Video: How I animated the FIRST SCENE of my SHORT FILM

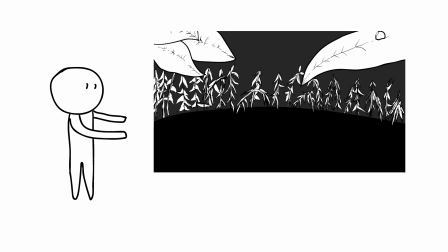(0:00)
Hi there. In today's video, we're going to learn how to animate this first scene of my upcoming short film.
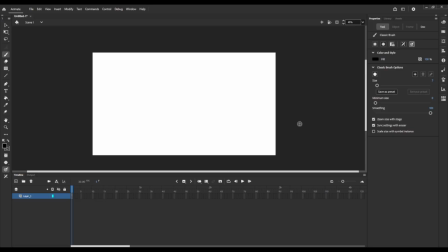(0:05)
Let's begin. The first thing I want to do is set up the foreground.
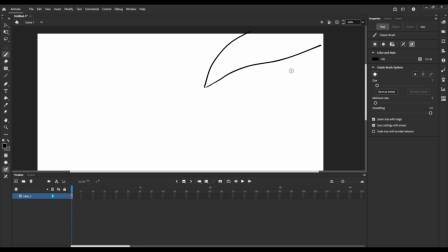(0:09)
This is important as it's one of the 12 principles of animation that I studied in the past month, being staging. Staging is making sure you are guiding the audience's attention, making sure the main action is clear and that the background enhances its message.
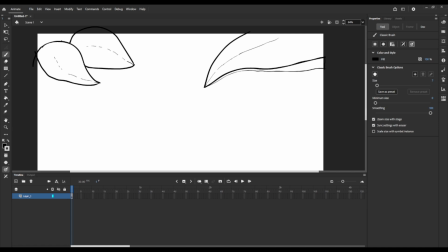(0:21)
You'll see that the other principles I had practiced come to use later. But for now, I want to guide your attention to the detail at which I'm adding to the foreground.
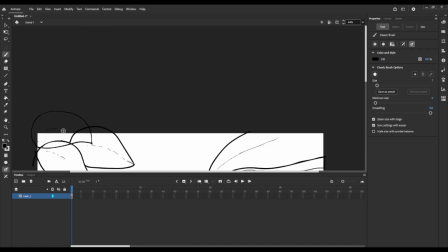(0:30)
As it is the focal point of the animation, I want the viewers to be immersed and have the scene be as realistic as possible.
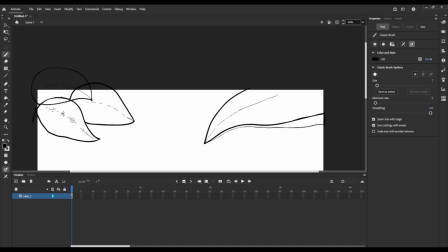(0:36)
Later on, when we animate the shrubs for the background, you'll see they are static and a lot more rough.
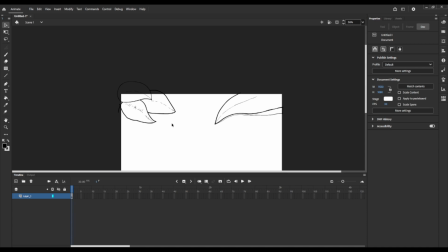(0:42)
This is intentional as it guides the viewer's gaze to where I want them to look and doesn't waste unnecessary brain power dissecting what they are watching.
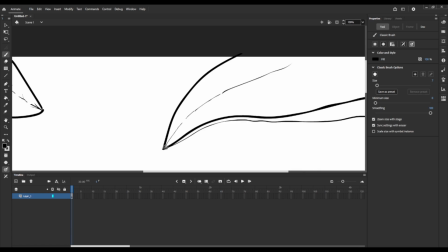(0:49)
Let's fast forward to that moment now.
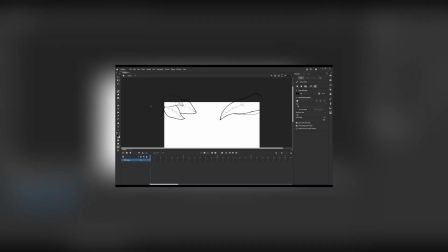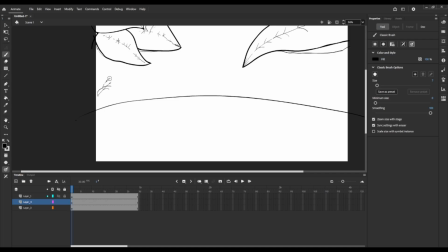(0:57)
Now, I mentioned the shrubs were the background, but that's technically not true. The correct term would be the middle ground, and the background would be the dirt and grass I'll be adding later on.
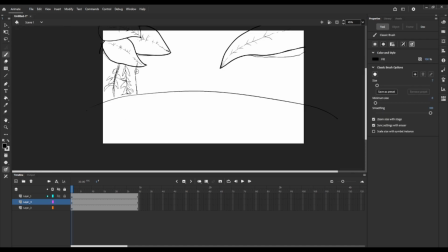(1:06)
There is no rhyme or reason to how I am drawing these shrubs. I really am just letting the pen free flow how it feels to move, and letting the chaos resolve itself, as nature, as we know, is never perfect.
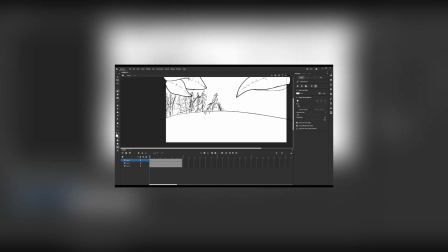(1:18)
As I take my time adding shrubs to the shoreline, I want to thank everyone who helped me along the way to 500 subscribers.
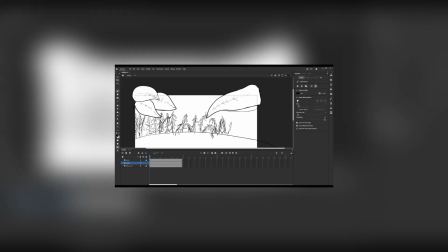(1:24)
Your support motivates me to animate every day and to strive to be better than I was the day before.
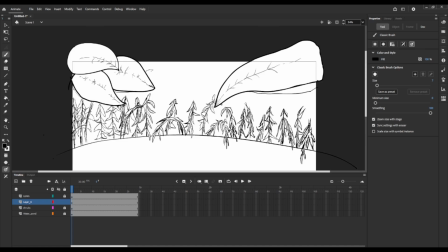(1:30)
Here, you'll see me start to experiment with adding a background. Previously, I mentioned that it was going to be a wall of dirt and grass.
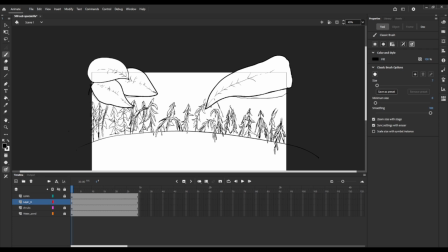(1:38)
You'll see me add that shortly, but for now I thought I would add a wall of leaves. I fiddled around for quite some time deciding which shade I want the background to be.
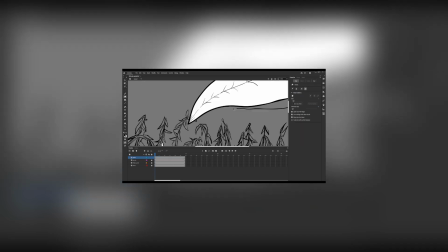(1:46)
After that, with the foreground all sketched out, it's time to fill in the leaves of the shrubs to differentiate them from the background.
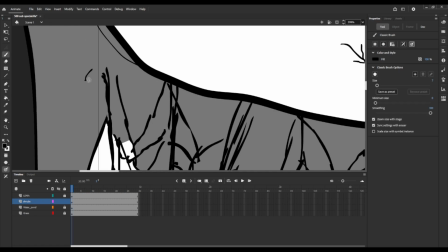(1:53)
I've gotten some questions as to which animation software I use. I use Adobe Animate, and one of my favorite features is the fill tool.
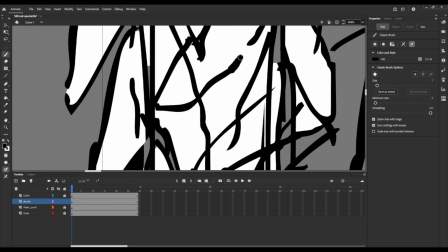(2:00)
With the different gap options, this allowed me to fill in the stems and leaves even though it wasn't a closed entity.
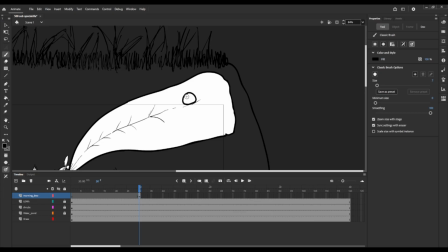(2:07)
1 hour later. Now it's time to animate the main action of the scene.
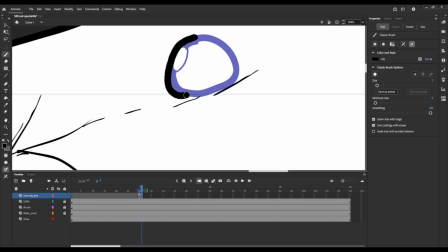(2:12)
The morning dew dripping off the leaf and into the water. This action is relatively simple.
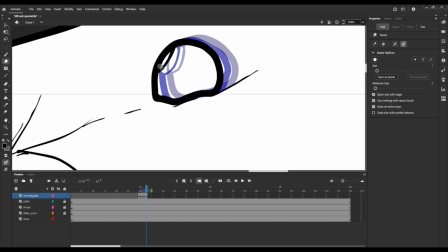(2:16)
It requires the bead of water to squash and stretch as it slides, the secondary action of the leaf to tip as the weight of the water shifts,
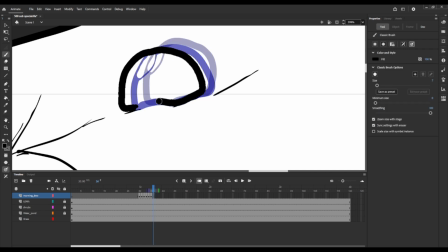(2:24)
and follow through the leaf after the water has fallen off. I don't have much more to add, and this is already one of my longest videos.
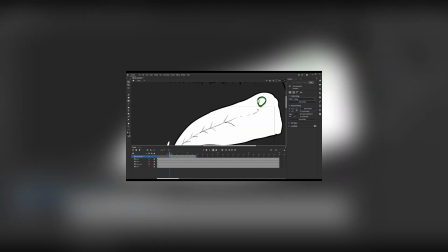(2:32)
I wanted to take the time now to thank everyone who has supported me along the way to this point.
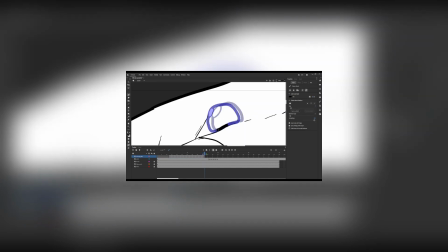(2:37)
We've recently hit 500 subscribers, so thank you from the bottom of my heart for the love and support on every one of my videos.
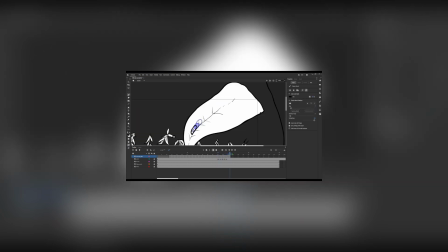(2:44)
It truly means the world that someone enjoys what I am creating. I'm really excited to continue working on this animation.
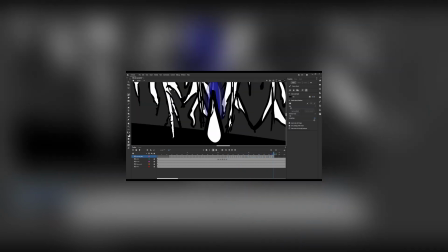(2:51)
I've tried my best to focus on quality over quantity this time around, and I hope it shows.
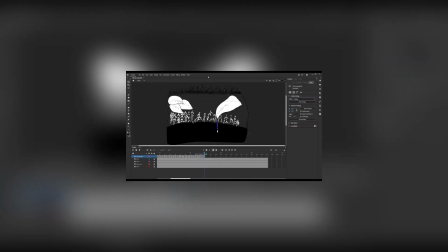(2:55)
With you all by my side, I'm sure we can create something amazing together.
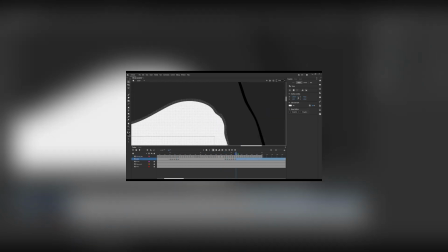(2:59)
And if you have any suggestions on what you would like to see from this film, make sure to comment them down below, and I will do my best to see them included.